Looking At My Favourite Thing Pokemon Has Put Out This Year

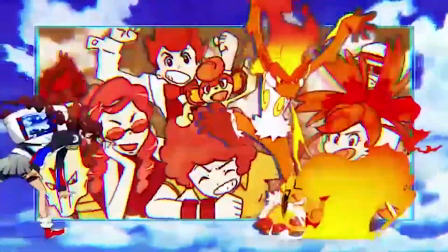So we start off with them going on their adventure and first off we have the girl skipping along very happy just chilling.
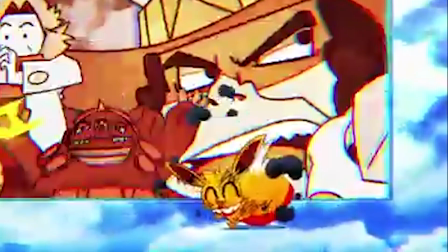Then her Evie obviously not caring as much as even though it gets shot by lightning
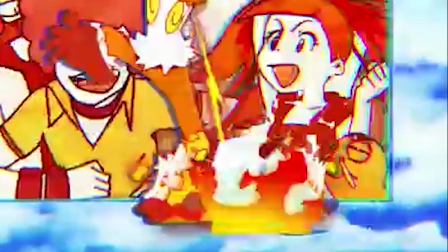but on fire gets frozen and almost run over by a boulder
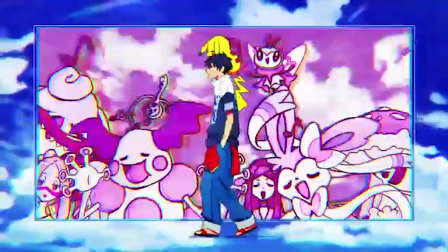and then the guy more or less just kind of trudges through the journey a
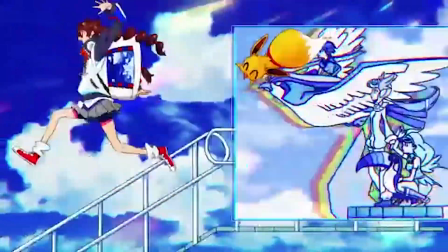little less enthusiastic and you notice behind that they go through each
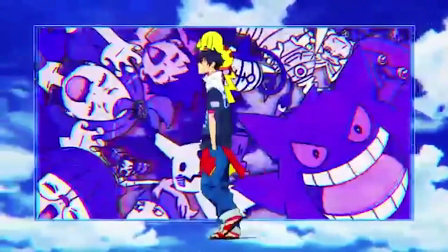gym leader and elite four member by their type the background
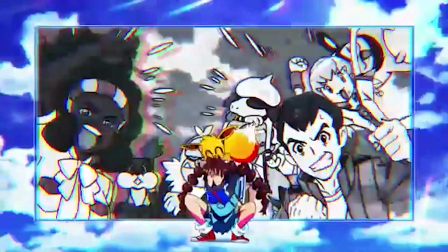i think that's more symbolic of us going through each generation and each
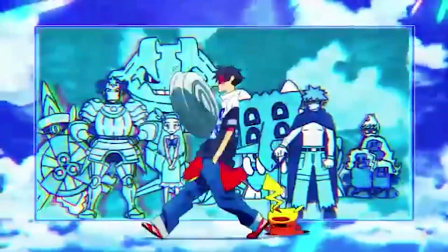region and fighting the type specific gym leaders so i found that quite interesting
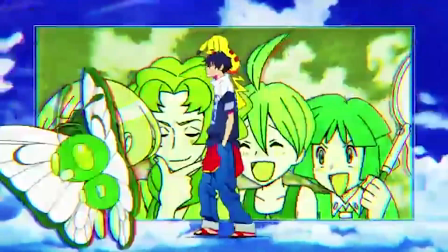that they would put that there in a background that wasn't really filled with anything it was
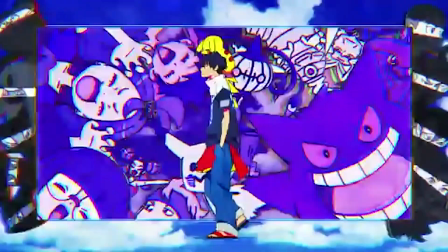just a sky and they happened to choose to put a box around as they go through, and I think that has some sort of significance.
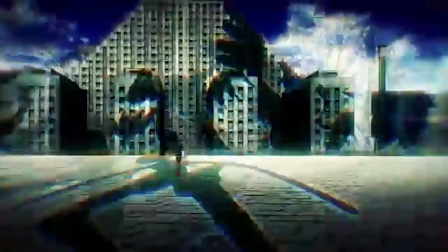As we jumpstart past everything, we get these crazy silhouettes of the legendaries spinning around,
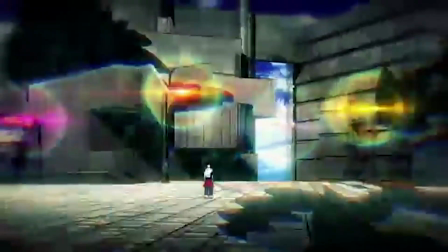and it's just such a cool visual. A lot of things happen very fast that you don't really notice your first time around, and this is why I've watched this video so many times.
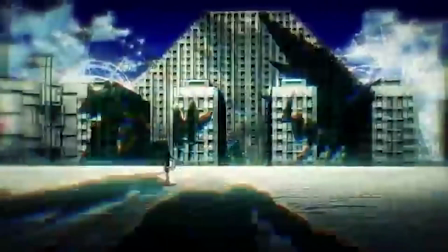I'm absolutely obsessed with it every time I notice something new, and I want to mention it,
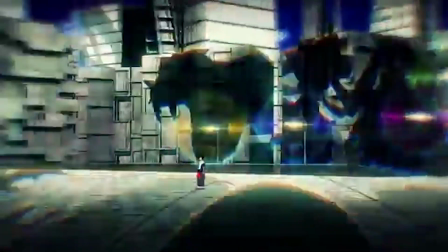so even now I'm watching it again just to see if I miss anything and it's a really cool visual of this spinning
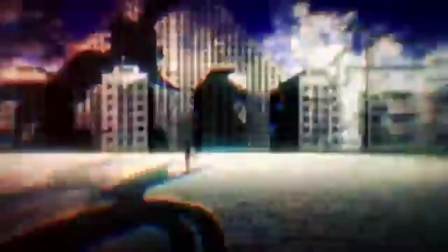and this specifically has a really interesting line where where
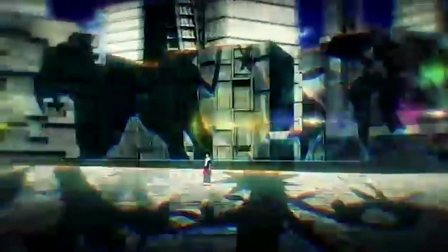in the song it says that day I found you you found me too and
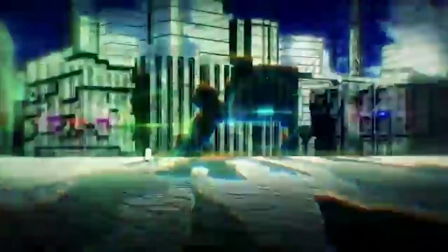I found this line to be kind of significant where and interesting because
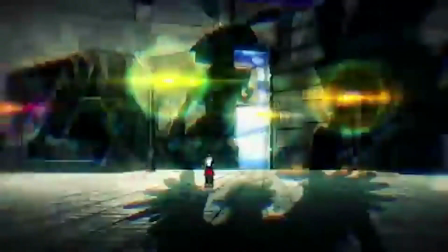I think if you look at it as face value it's like oh I found you you
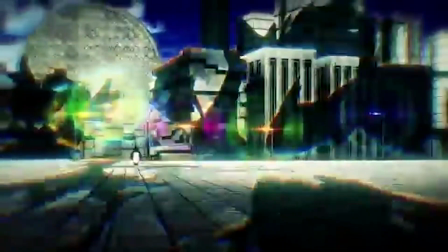found me too like sort of maybe like a love connection a friendship depending on if you want to look at the boy in a girl meeting,
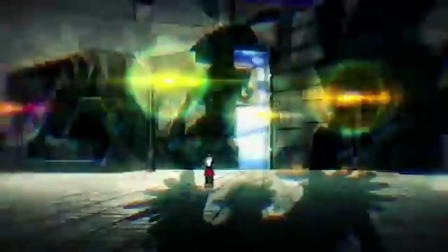it's a love connection, maybe it's the Pokemon partner and their trainer,
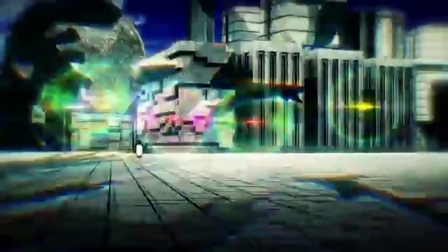that sort of friendship, but I see it as this more ominous setting where the half of it is,
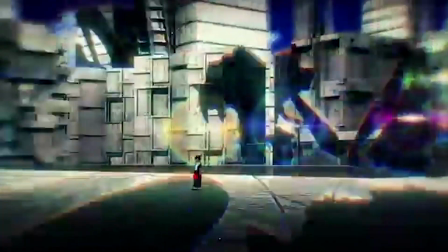I found you, which the trainer found the legendaries that are swirling around them, they found them,
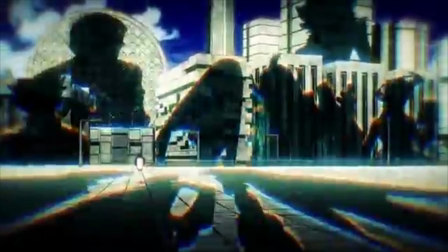and you found me too, as the silhouettes of the legendaries switch into the silhouettes of every single villain we've seen so far, essentially,
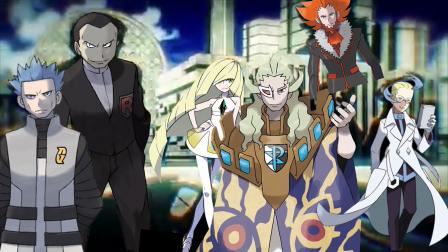in the Pokemon games are a lot of major ones and so i took that more as i found you i found the legendary pokemon and now you found me too because i found that legendary now i've gotten the eyes of the evil team so you guys have also found me and so i found that kind of interesting ominous an interesting
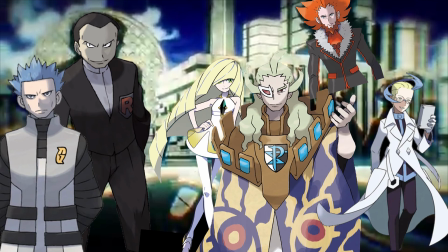line with the visuals i felt like there had to be some sort of significance there i don't think they would have just
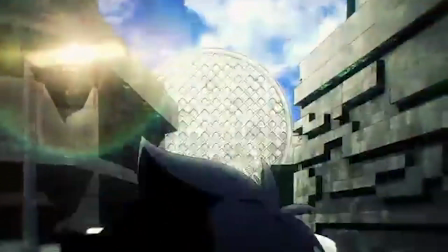put that there for no reason honestly going through this the person who made the animation it's either the animation was made and the song was made
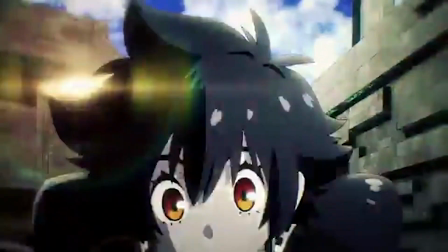for it or the song was made the animation was made for the song and I think that latter is obviously more likely and whoever made this animation
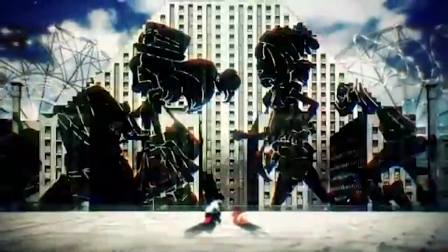really knows what they were doing like whoever directed and designed it they knew what they were doing with the visuals they're very very
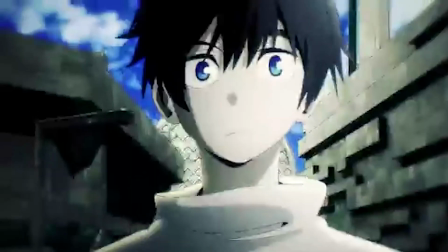good and now we actually get to this point where the main characters the two main characters of our story is the one with the Pikachu and the Eevee we meet,
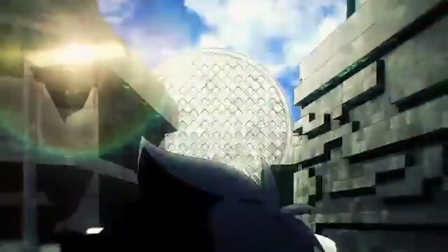uh, discover each other's partner Pokemon. So the two of them have to try and kind of find each other and return their partner Pokemon.
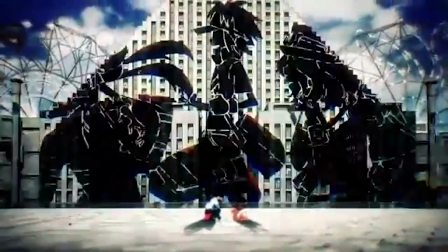This also starts this kind of dynamic of the male and the female characters
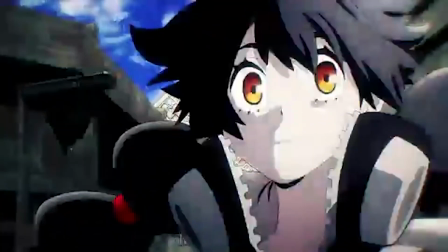in each of the generations swapping back and forth from each other or being one and then the other.
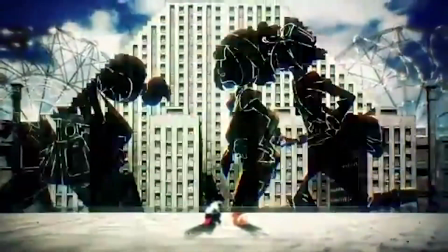So it would have like a quick flash of the male the female main character in this story and later on in the video you'll notice
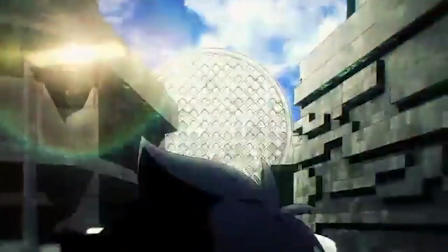that each character is kind of synonymous with each other as it would be in the game where the if you choose a girl you're gonna go through the
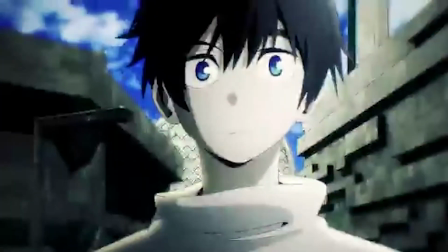same story as the guy would if you choose the guy you're gonna go through the same story as the girl would there's no difference so just switching them out really doesn't change any sort of
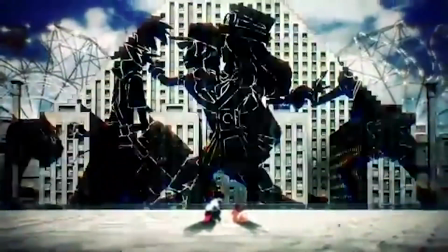feel of the scene and keeps it sort of um inclusive i guess to each person because if they
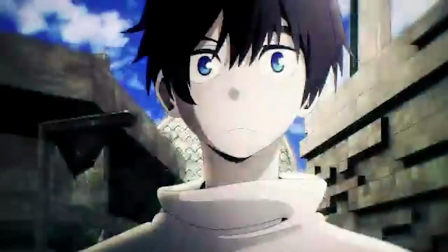only showed the guys, the people who played as the girls, maybe wouldn't have that connection with the story.
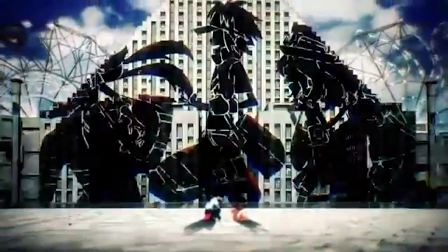And I think they did pretty well on this.